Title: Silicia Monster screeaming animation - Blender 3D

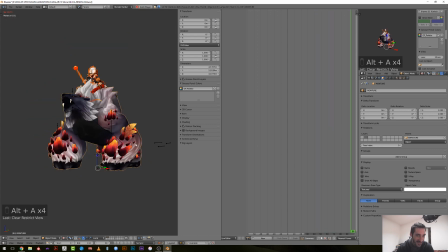[59:31]
Yay! So when you ride this kind of stuff, you have to have like a very strong thigh for sure to hold on this, and a good sense of balance.
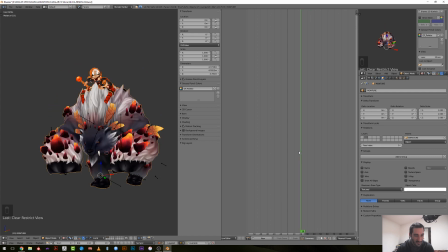[59:45]
And if you have any trouble when you're on a boat, you should not ride those kind of creature. Okay, let's hide this.
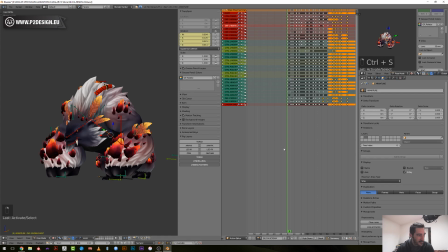[59:56]
Let's save, and let's switch to Montgomery.
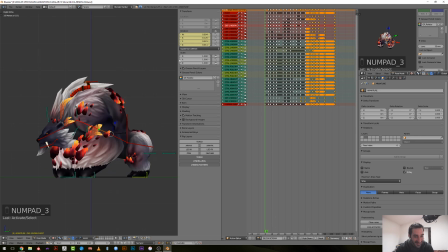[60:04]
Yeah. And let's switch to Bezier, and I will set it to auto clamped so that everything is auto smoothed.
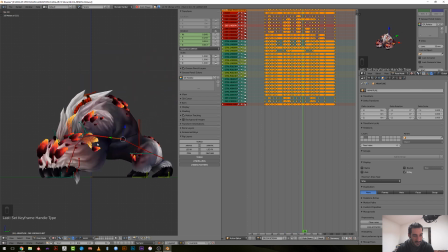[60:20]
Man, that looks decent for sure.
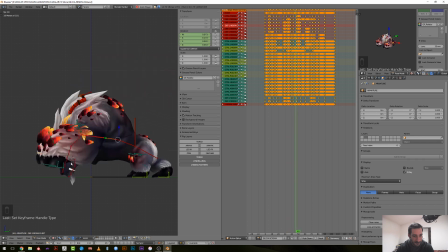So what I want is those
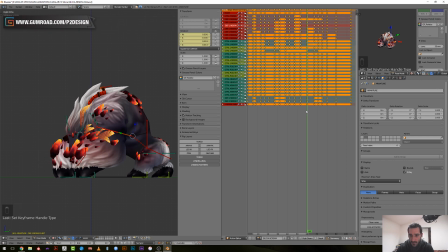back animation here to be a bit longer, like 1 or 2 frames.
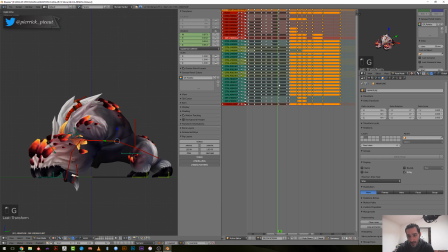[61:00]
Whenever he supports his own weight, let's say.
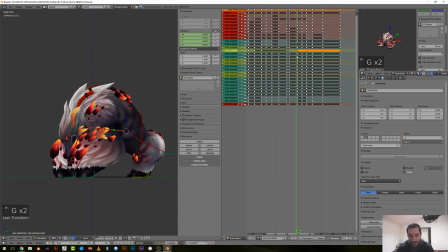[61:10]
As he's very heavy, he should have some difficulties to move himself. So here I think it's like I want him to just here when he put his foot on the ground, maybe.
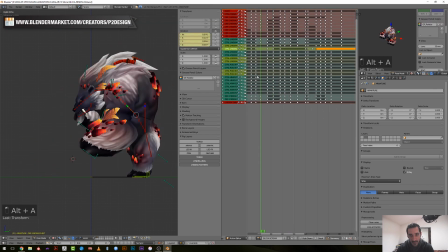[61:31]
That's quite slow already. Yeah, you see here we have this little hip movement,
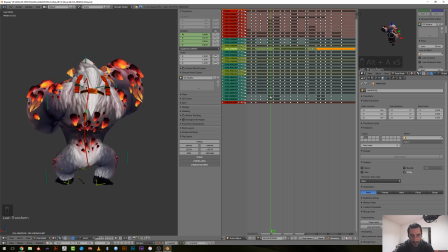[61:39]
check, which is pretty strong, but it does bring this sense of weight on this side.
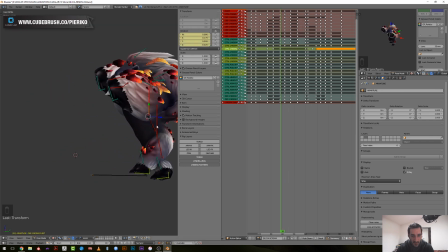[61:47]
And then the torso here is moving too fast, so it looks weird, but that's fine.
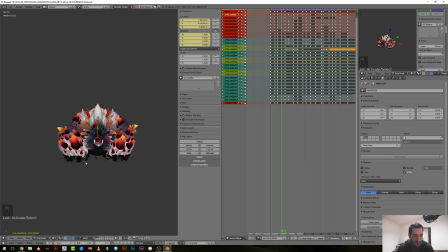[61:59]
You see, I have this stop in the motion here, which is interesting. When he put his foot on the ground and then slam.
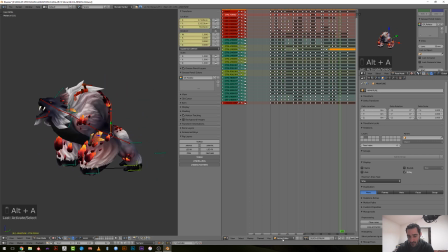[62:15]
Okay, so what I will do now is that I will start polishing the main torso controller.
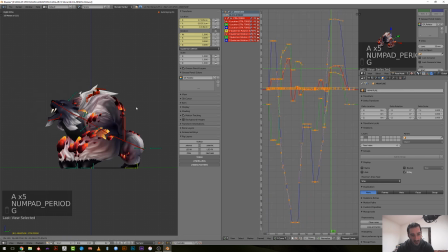[62:28]
So this from this bone here, I will be able to set the whole rhythm of the character. Maybe a little when he stands 2. Maybe a little slide when he stands 2.
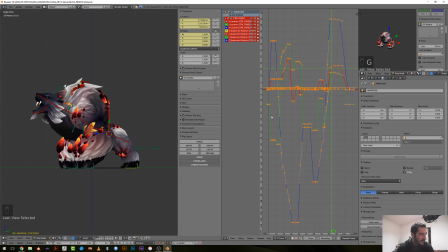[62:44]
When the hands are up, they look for a few frames a little bit. Yeah, they are static when the hands are up. But for the time being, I don't care, because I will... This is what I told you before. Maybe you weren't already here, but everything should be constantly moving.
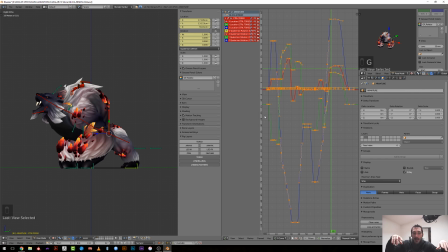[63:03]
So you can't have the end like standing in the air. But the fact is that it doesn't help me during the blocking stage to pose correctly the ends. And as it's an IK movement,
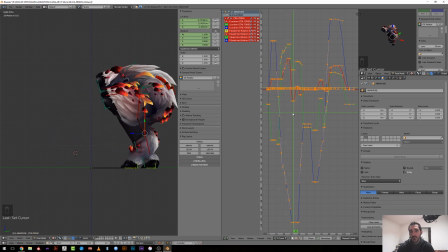[63:20]
if it was FK, I will create those breaking poses for sure.
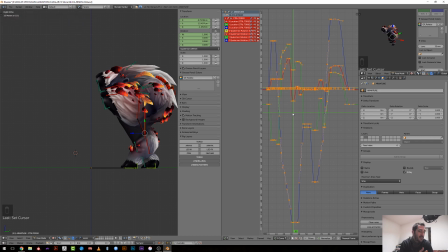[63:28]
But with IK, I don't like to animate with IK, but for this kind of thing, this is very handy, because then you can just move with the curve and have the visual feedback, because you're just setting the position of the end. So the idea is to move
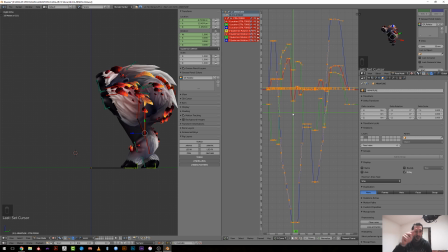[63:46]
backward, move forward, create this dot shape or a shape with the curves. I don't need to block it before, okay? Yeah, that's I mean, you are totally
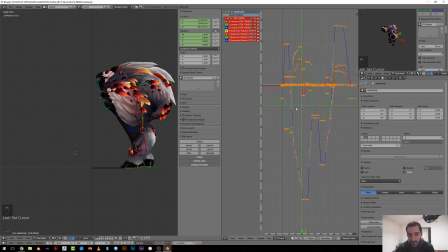[64:05]
true, and don't worry, but this is something I will do after, because with spline that's easy. You see, I mean, here in this state I can
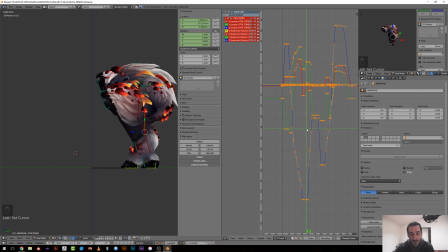[64:20]
just work on the curves, and this will be mainly interpolating them. I won't have to think that much, which is great, because I'm done. So
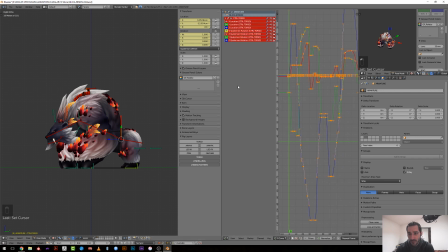[64:36]
I'm not rotating this bone. I try to avoid rotation of my torso controller as much as possible, so I can hide those keys and I can start working on this. So it's, I don't know why I turned it toward the up like this,
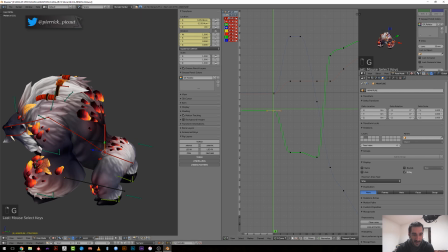[64:55]
so my y-axis will be my z-axis here, and z will be I think the back and forth.
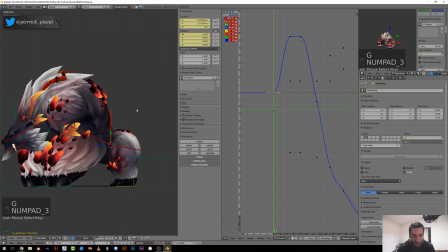[65:03]
Yeah. So first thing is gathering energy. So regarding the timing here, I'm not like unhappy about it.
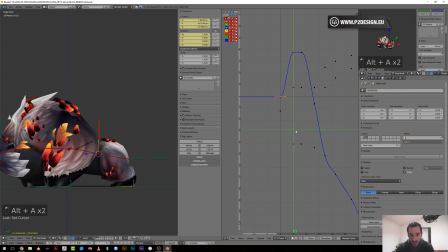[65:12]
It's a bit fast, but that's fine. Okay.
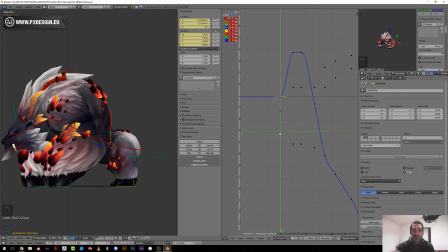[65:17]
The only thing I want is that the movement is I go down and move forward, not like something where he goes forward and then down.
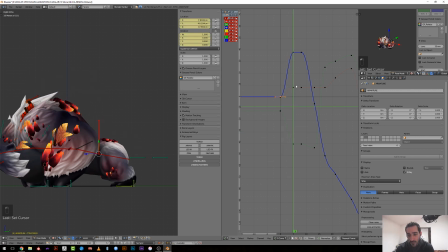[65:27]
And when I see the curves here, everything occurred in the same timing. So what I can do is slow down the movement forward, and now you can see that I get this movement.
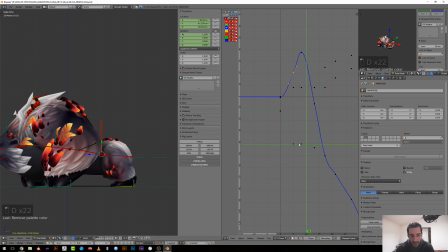[65:42]
Okay, and then add here a U shape to this curve so that it gets even lower. And I want
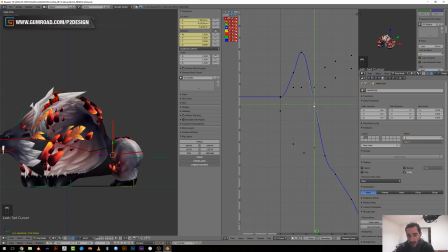[66:02]
quite of the opposite movement the other way, so I will also slow down the forward movement here, like that, let's say.
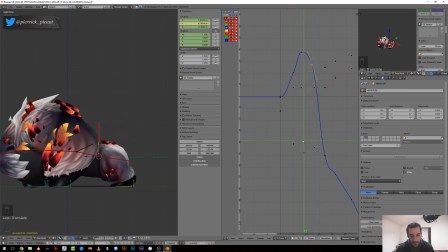[66:20]
Yeah, looks nice. Is that a sound effect attempt? Agreed. When the... which one? Did I make a weird sound with my mouth? Or with my other thing?
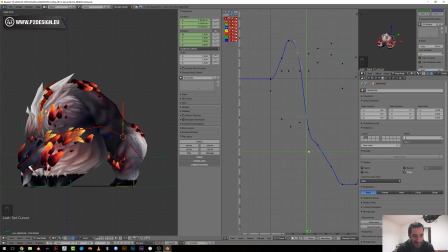[66:38]
I don't think so, but it may happen. I'm only human. So the raising motion here, I think is quite good, because it has to be quite
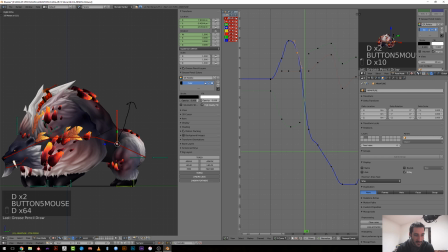[66:59]
straight, since it will swing the spine like that. So I don't need a movement like that. I would prefer a movement like this.
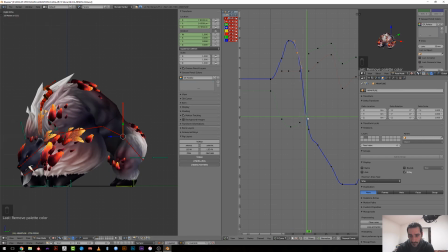[67:12]
So this is what I will do, meaning that our Z curve will be slightly offset. And